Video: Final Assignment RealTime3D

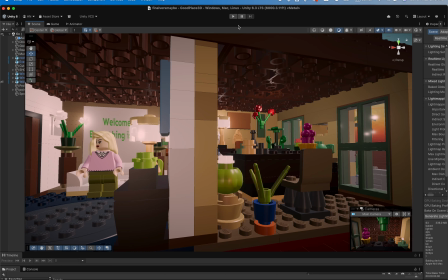0s
First, I will show the final cutscene in full screen.
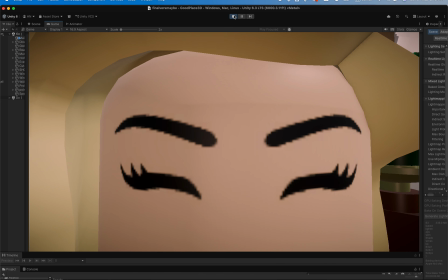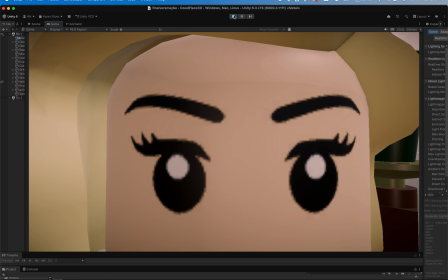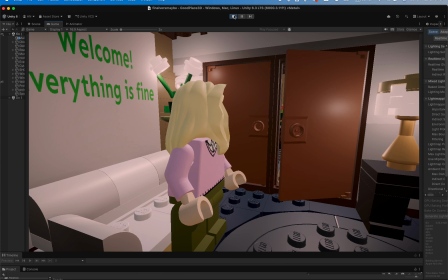13s Huh? Welcome to paradise.
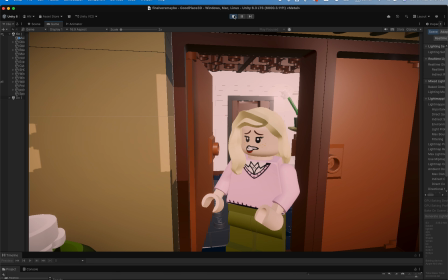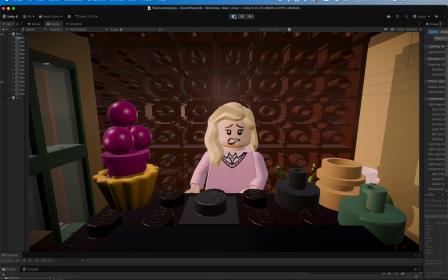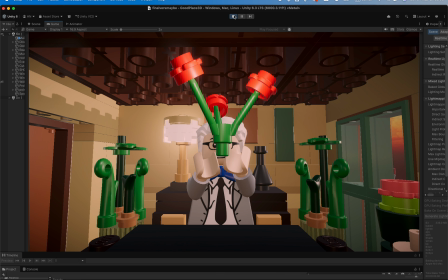27s Whoa.
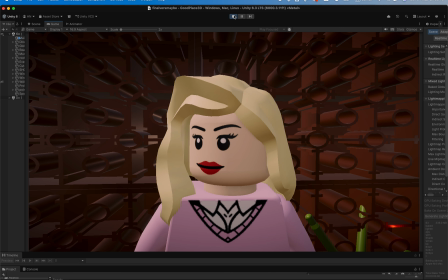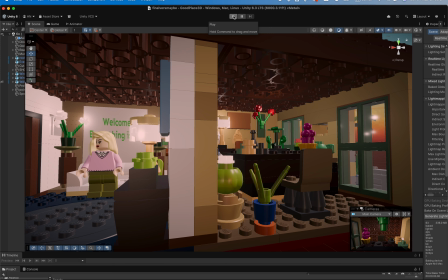35s
So for my final assignment, I recreated a cinematic Lego-style scene inspired by The Good Place, a series. For the scene composition, I focused mainly on what is visible through the camera shots instead of building a huge environment.
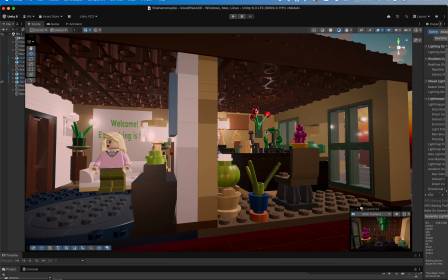49s
So I used furniture, plants, windows imported from Megabricks, 2 connected rooms and the welcome signs to make the environment feel more believable and visually balanced.
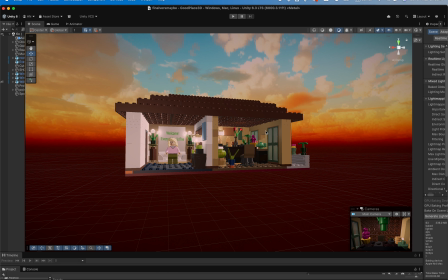60s
I also used a sunset skybox and warmer colors throughout the scene to match the atmosphere from The Good Place.
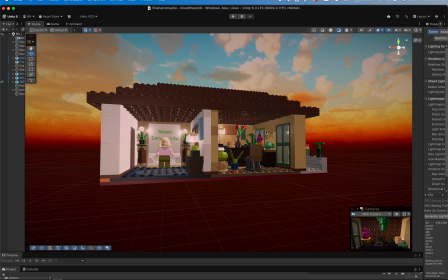67s
For the camera work, I used Cinemachine together with Timeline.
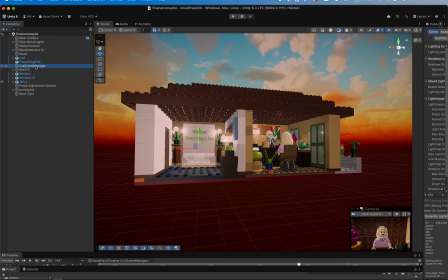71s
I made 12 shots in total and sequenced everything through a central cutscene manager timeline, as you can see right here.
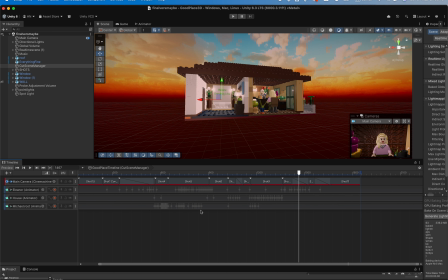80s
I used Cinemachine virtual cameras and the Align with View workflow to frame shots directly from the scene view. I also used Cinemachine blends to create smoother interpolation between shots instead of relying only on hard cuts, as you can see here.
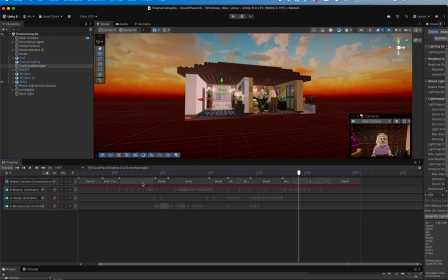96s
The cutscene includes close-up shots, medium shots, reveal shots, and camera pans. I adjusted the shot timing together with the character movement and music pacing to make the sequence feel more cinematic and controlled. So for characters, I started from Megabricks models and customized them in Blender before exporting them into Unity.
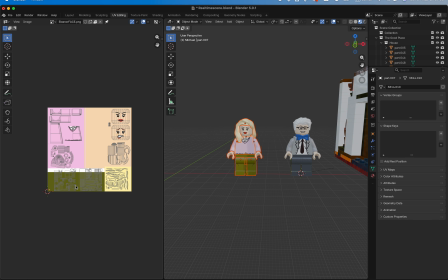115s
So first, I unwrapped all of my character components and organized the UV layouts onto a single bitmap. Then I exported the UV layouts into Illustrator,
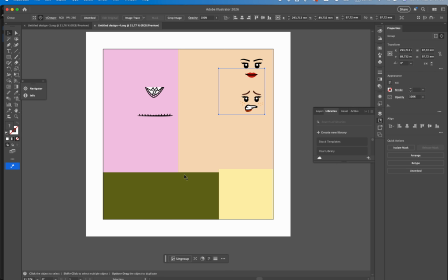125s
where I created the clothing details, colors, skin tones, and facial textures directly onto the bitmap. After importing the textures back into Blender,
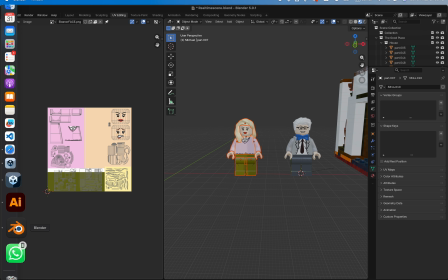134s
I adjusted the UV placement and materials further before exporting final characters into Unity as FBX files.
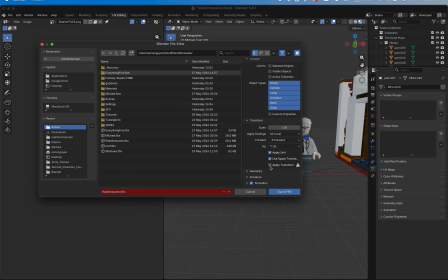142s
During export, I used settings like Apply Transform and Copy Path Mode so that scaling and textures transferred correctly between Blender and Unity. For Eleanor, I also created multiple face states and expressions so I could visually communicate emotional changes during the cutscene.
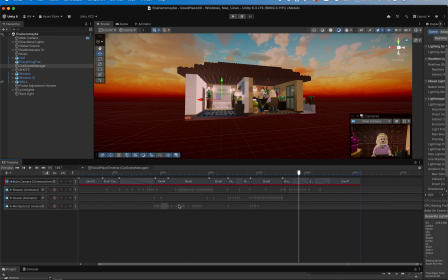157s
For the animation, I used Unity's animation system together with the timeline animation tracks. As you can see here, I animated each character on one timeline.
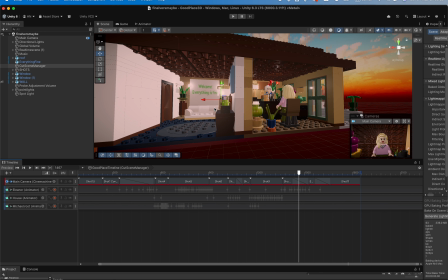167s
Eleanor, the house, which is the door, and of course the moving objects, and Michael. I animated head movement, arm movement, and face swaps, object movement, and stylized Lego character movement. I also animated interactions between characters and the environment, like Michael opening the door,
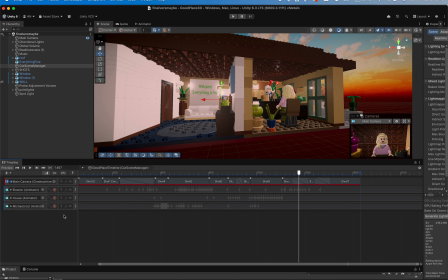185s
or gesturing towards the seat Eleanor has to sit in, or magically conjuring a flower to give to Eleanor. For materials and lighting,
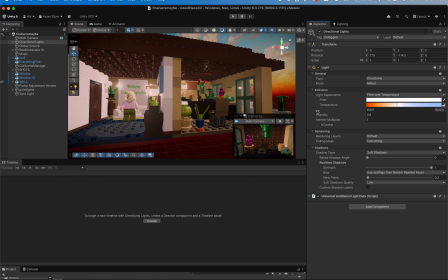192s
I used 2 mixed directional lights together with real-time point lines and real-time shadows to create a warmer cinematic atmosphere inside the room. I used the directional lights mainly to simulate the sunset coming through the windows and to compensate for some of the lighting depth I lost during baking.
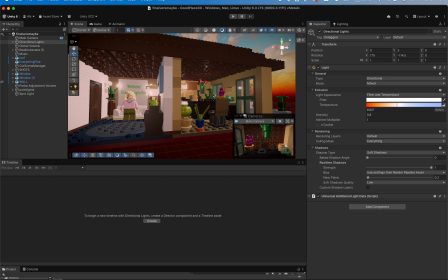211s
I also used real-time point lights for local lighting because they gave me more control over the mood and intensity of specific areas during the cutscene, especially when animating and adjusting the cameras. I worked with baked lighting and global illumination to improve environmental lighting and shadow realism,
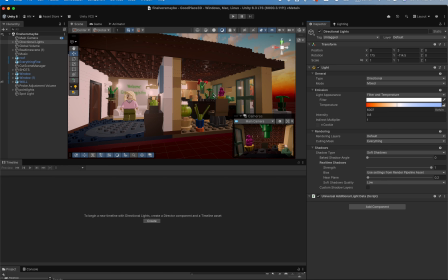228s
but several imported Megabricks meshes caused UV and mesh compatibility issues during the bake process. So some objects either failed to bake correctly or produce inconsistent lighting results. Because of this, I combined baked lighting with real-time lighting and post-processing instead of relying completely on baked global illumination.